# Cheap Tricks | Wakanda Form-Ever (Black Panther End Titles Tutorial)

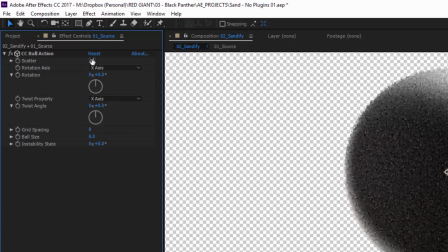Turn the grid spacing and ball size to 8, and turn the scatter to around 20.
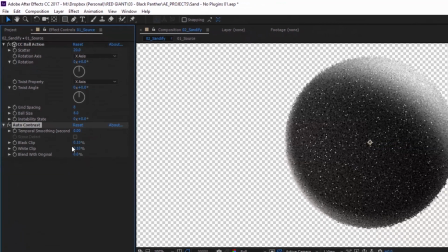Add auto contrast, which will punch up the values nicely.
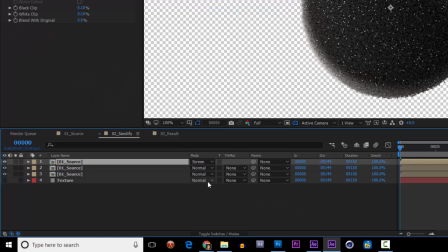And then down here in the layer stack, change the blending mode to screen. You might need to click on this button first, or press F4 to toggle between switches and modes.
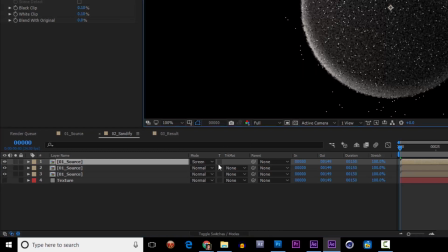So select screen, and then come down here and enable the track matte.
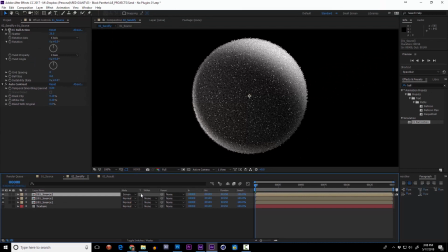That'll eliminate any of the particles outside of your original alpha. So these glints are neat, and they really help complete that sand look. Let's add some glow to them.
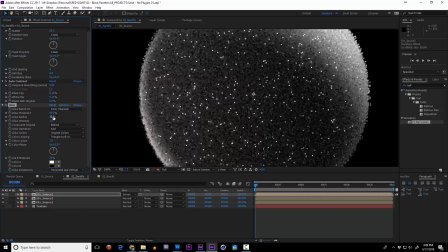Set the threshold high, like 90%, and the glow radius to 5.
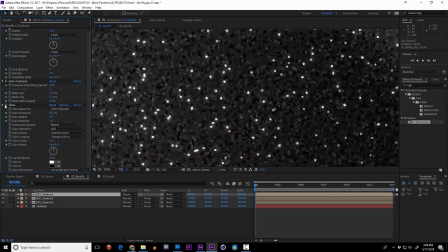And up the intensity a bit. Looking good.
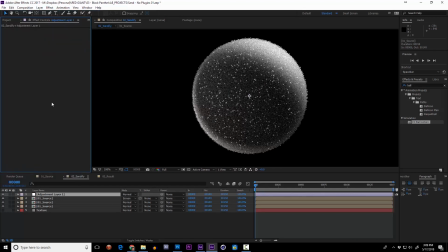Now on top of everything, let's add an adjustment layer, and then throw in another instance of CC Light Sweep. I'll change the width to much higher, turn the sweep intensity all the way down, put the edge intensity at around 40, and maximize the edge thickness.
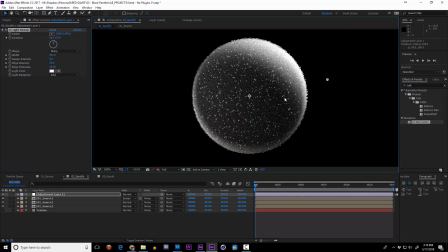I can position and angle this rim until it's adding the desired effect.
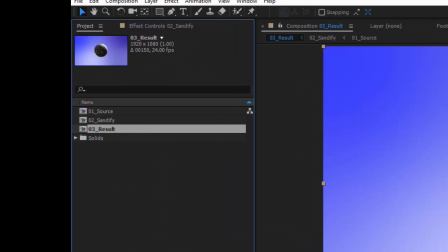Alright, let's throw this sandified comp into my 03 result comp.
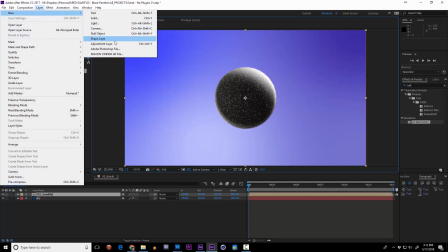And man, do we need some better integration. Let's add an adjustment layer and add CC Toner.
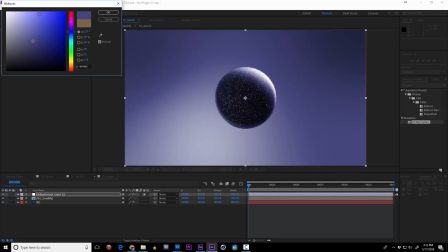For the midtone, I'm going to choose a blue color for now. But remember how I said the BG colors didn't really matter earlier?
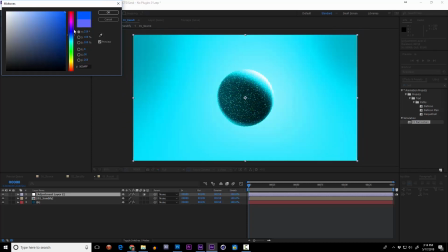Here's why. This top level toner effect allows you to set whatever color palette you'd like in here.
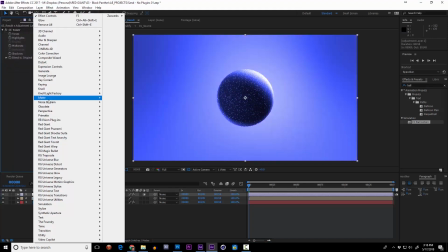Alright, now let's add some glow.
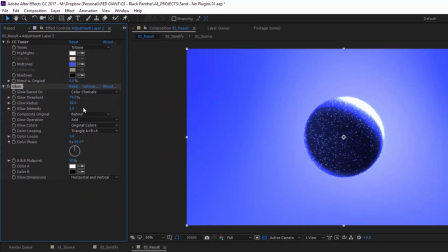I'll turn the dial up to around 90% again, and then turn the radius up to 25, and the intensity to about 0.5. Then let's duplicate that glow, and turn the radius up to like 250, and the intensity a little bit higher,
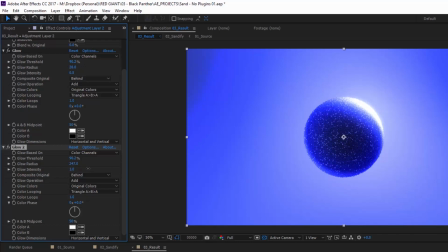where it looks like the object just kind of has some nice fog or light wrap around it.
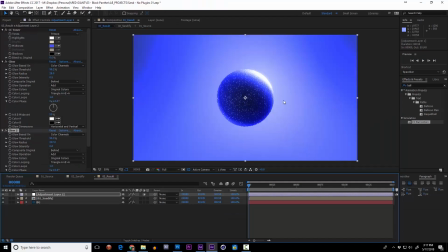We're getting pretty nice now. Some controlled blurriness would really punch this thing up. Create a solid called Blur Ramp. Let's add a gradient ramp, a radial one.
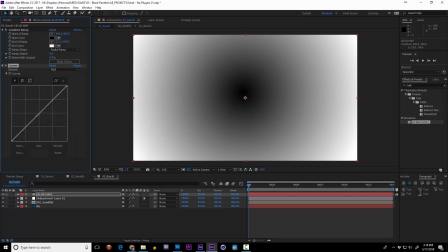Then add a curves adjustment, pulling it down and so the fall off is a little bit more distinct.
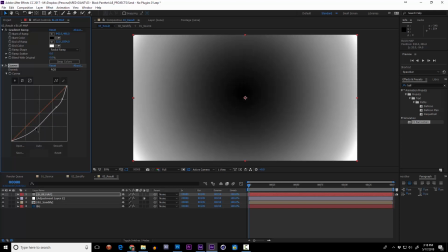You got a big black area and some white fringe on the edge. Back in my gradient ramp, I'm going to turn up the ramp scatter.
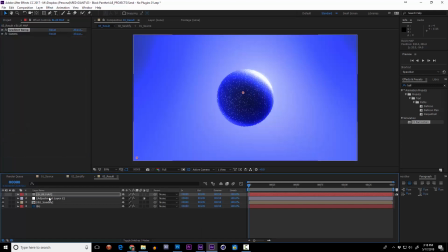Now let's hide this layer. Back in our top adjustment layer, add compound blur.
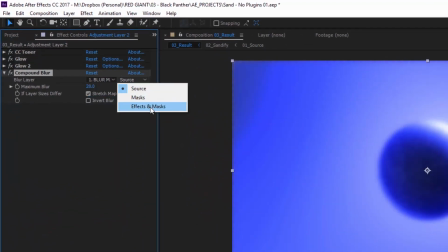select the blur ramp as the blur layer and enable effects and masks. Now you should see this really cool blur up here.
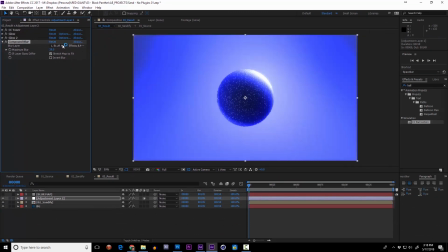You can adjust this value to really whatever you want, and because the blur is controlled by the blur ramp layer, at any time you want, you can dive down into this layer and adjust the points of this ramp to really control the blur.
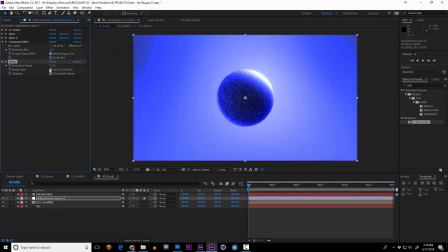As a last little touch, I always like to add a noise effect at like 3% to give everything a little bit of grit.
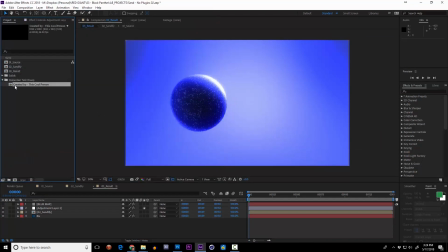Let's import a copy of that After Effects file, the Wakandan text one. And then we can drag it right in here. Pretty cool. I can even redo the text just by renaming the comp.
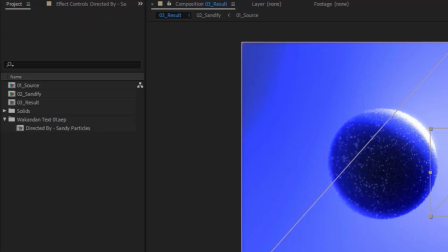I just need to make sure I have a dash between the title and the name.
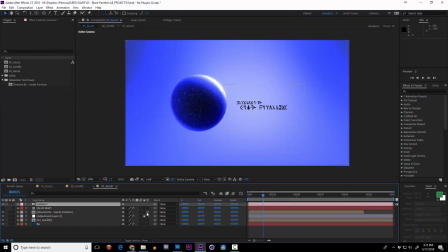Now if I want, I can turn a couple of these layers 3D, separate them a little bit, and add a 3D camera with a couple of keyframes, just kind of moving forward and to the side, adding a little bit of parallax to this thing.
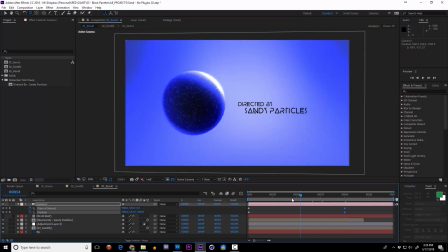That makes it a little bit more interesting, but it also makes it really apparent that the ball is pretty much just a static image of a sandy ball.
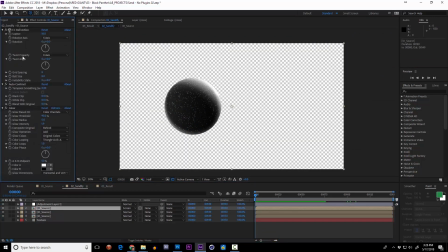One thing that would add a little bit of life to this is to jump back into the Sandify comp, and on the very top layer, you can add in a fractal noise.
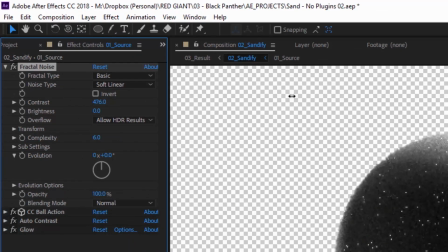Move it to the top of the effects stack. Then if you up the contrast and kind of lower the brightness and set the blending mode to overlay,
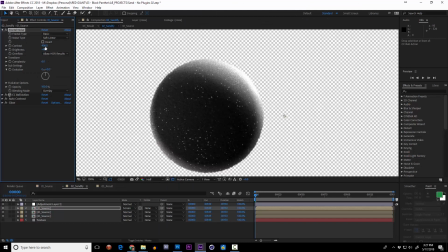what you'll basically get is a fractal noise pattern blocking out some of those highlight glint parts of the ball.
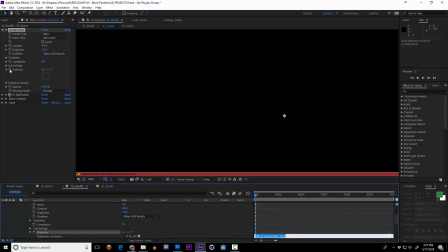If I alt-click on the evolution, I can add an expression like time times 150.
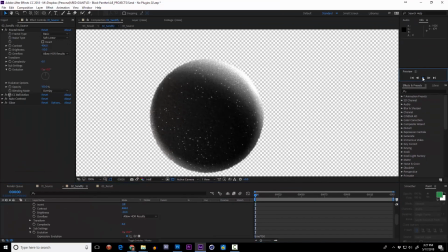And now when I press play, you'll see that as that fractal cycles, it's basically highlighting different glints at different times, pretty automatically.
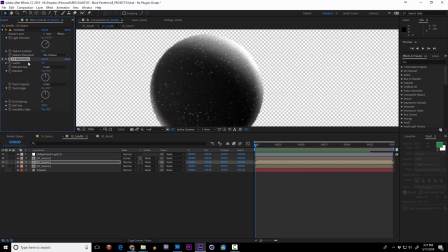You could also alt-click and add this same expression to the instability state of CC ball action on layer 3,
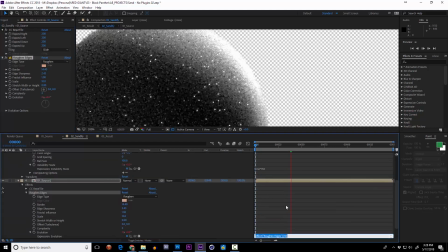and even to the evolution of the roughen edges effect on layer 4.
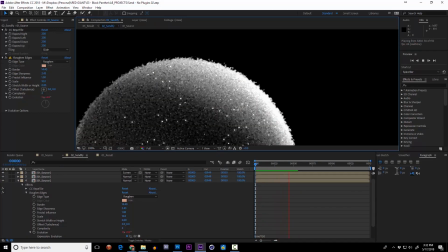And now if I play back, I get just a little bit of boiling surface to this thing, which makes it a little bit more alive.
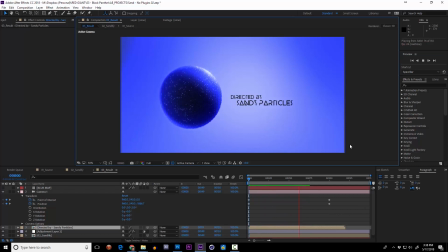You can see that now when we have our camera moving around, it feels a little bit more like a natural ball of sand that's just picking up a few different highlight points.
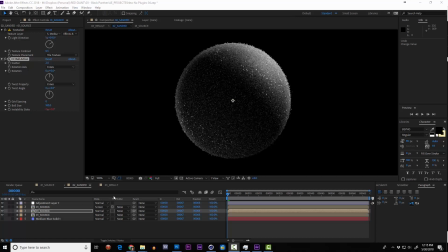Now I really don't want to get too far into the weeds on this particular project, but if you were so inclined, within the sanded comp, you could animate all sorts of properties like the scatter on CC ball action. On this bottom layer, you could add CC scatterize and add some scatter to these particles.
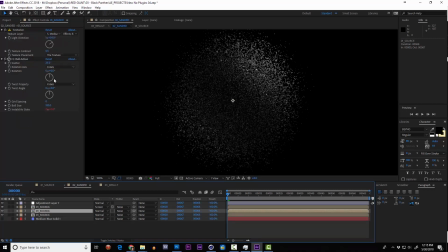Some of these effects even have things like twisting and rotation, where you could move these particles around and get some kind of cool effects if you keyframe them just right over time,
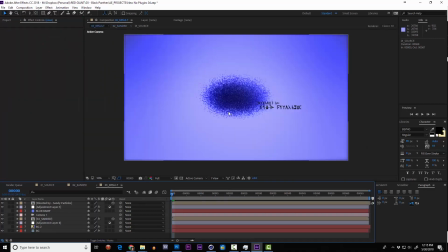and they'll propagate right into your result comp.
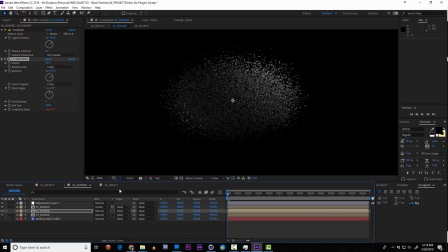But basically, if you wanted to, you could simulate a bunch of different types of disperse effects in here. Please feel free to play with that on your own, figure out some cool stuff. Alright, now here comes the fun part of working with a procedural comp.
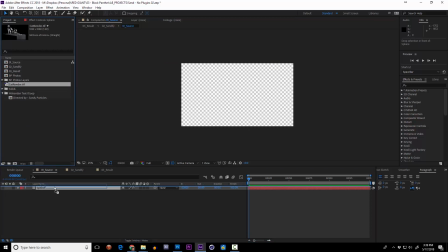You can throw literally anything into this source comp, and check this out.
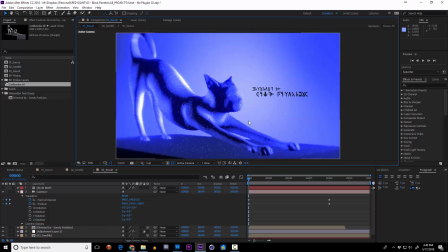Bam! Over here in the result, we have a sandified version of what's in the source layer. And when you're searching for images for this, you definitely want to find one with a nice high contrast and some side lighting that really shows off the dimension of whatever you have.
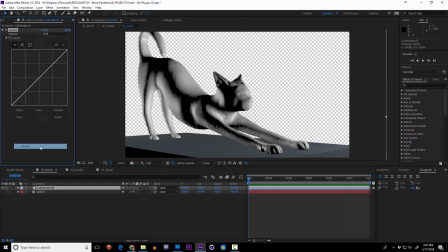You can always adjust the curves until they look really cool in the final sand comp.
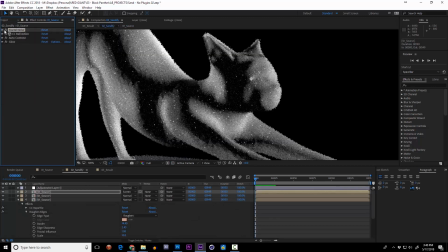And one other thing that I found useful was in the Sandify comp to go to the top ball action layer that's creating your glints,
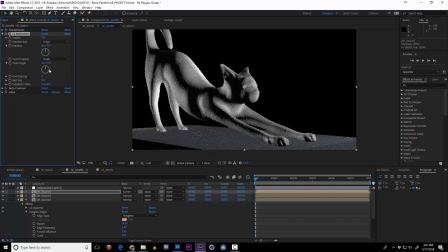and you can adjust the spacing and scale of these glints depending on the scale of your image.
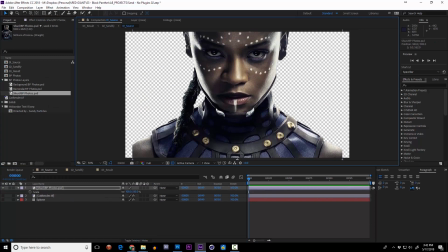Now again, because this comp is image-based and procedural, you can throw in anything you want, and check out this.
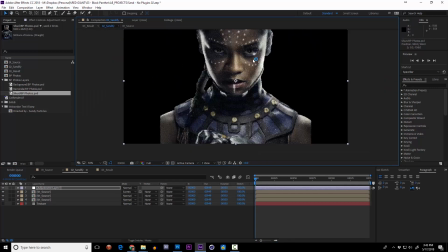You can get this really beautiful sandified look on top of any nice high contrast picture that you have.
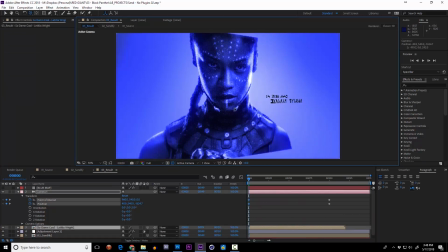Now, the camera's supposed to do a lot of the talking in these cases, and because this is image-based, these guys are all flat.
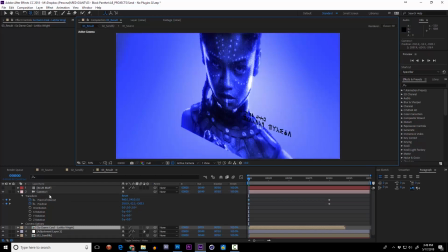If I move the camera around, it's really apparent it's just a flat card.
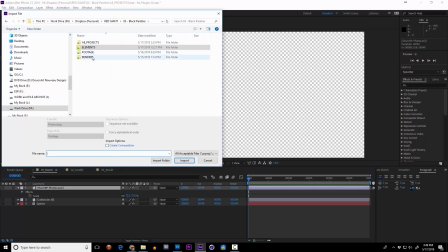Now, one method to try to get around this would be to import an image sequence or something that's already animated.
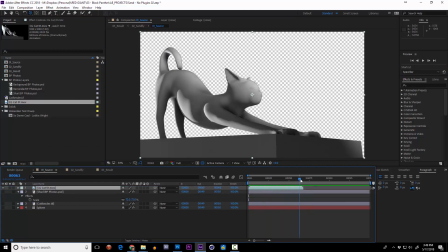For instance, this beautiful CG cat on a turntable.
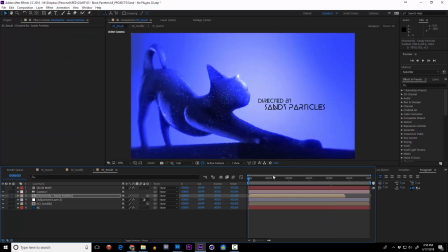Once I get the curves right on that, you can see that as I play through, every frame looks really cool.
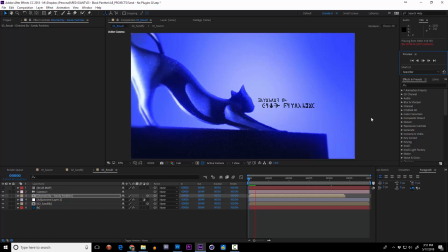It looks like the sandified version of that CG cat. But there is one drawback.
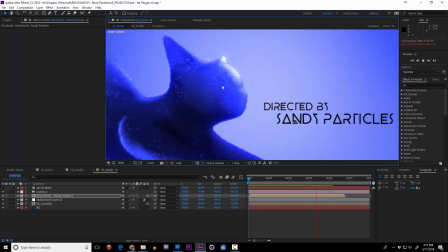When we get up close, we can really see that the glints aren't really a part of the surface of that image.
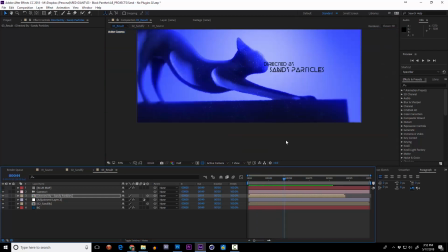They don't really track with it. Even though this cat is rotating, a lot of the sandy surface is sort of staying behind and it's moving through it.
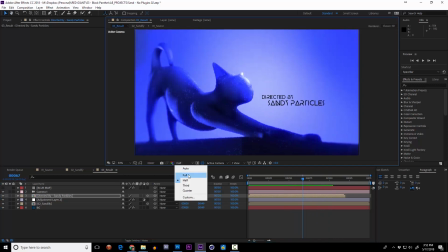And that's just a limitation of this method, 100% After Effects, of creating this kind of an image.
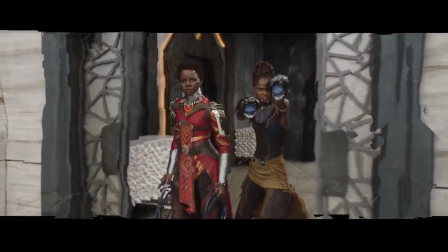But never fear, it's time to pull out the big guns. That's right, Trapcode Form.
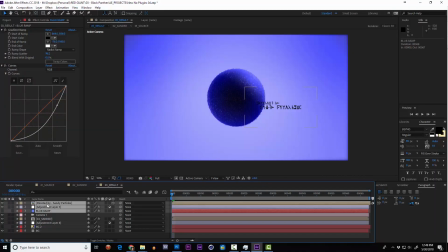Now we have a lot of great things already going for us in this template.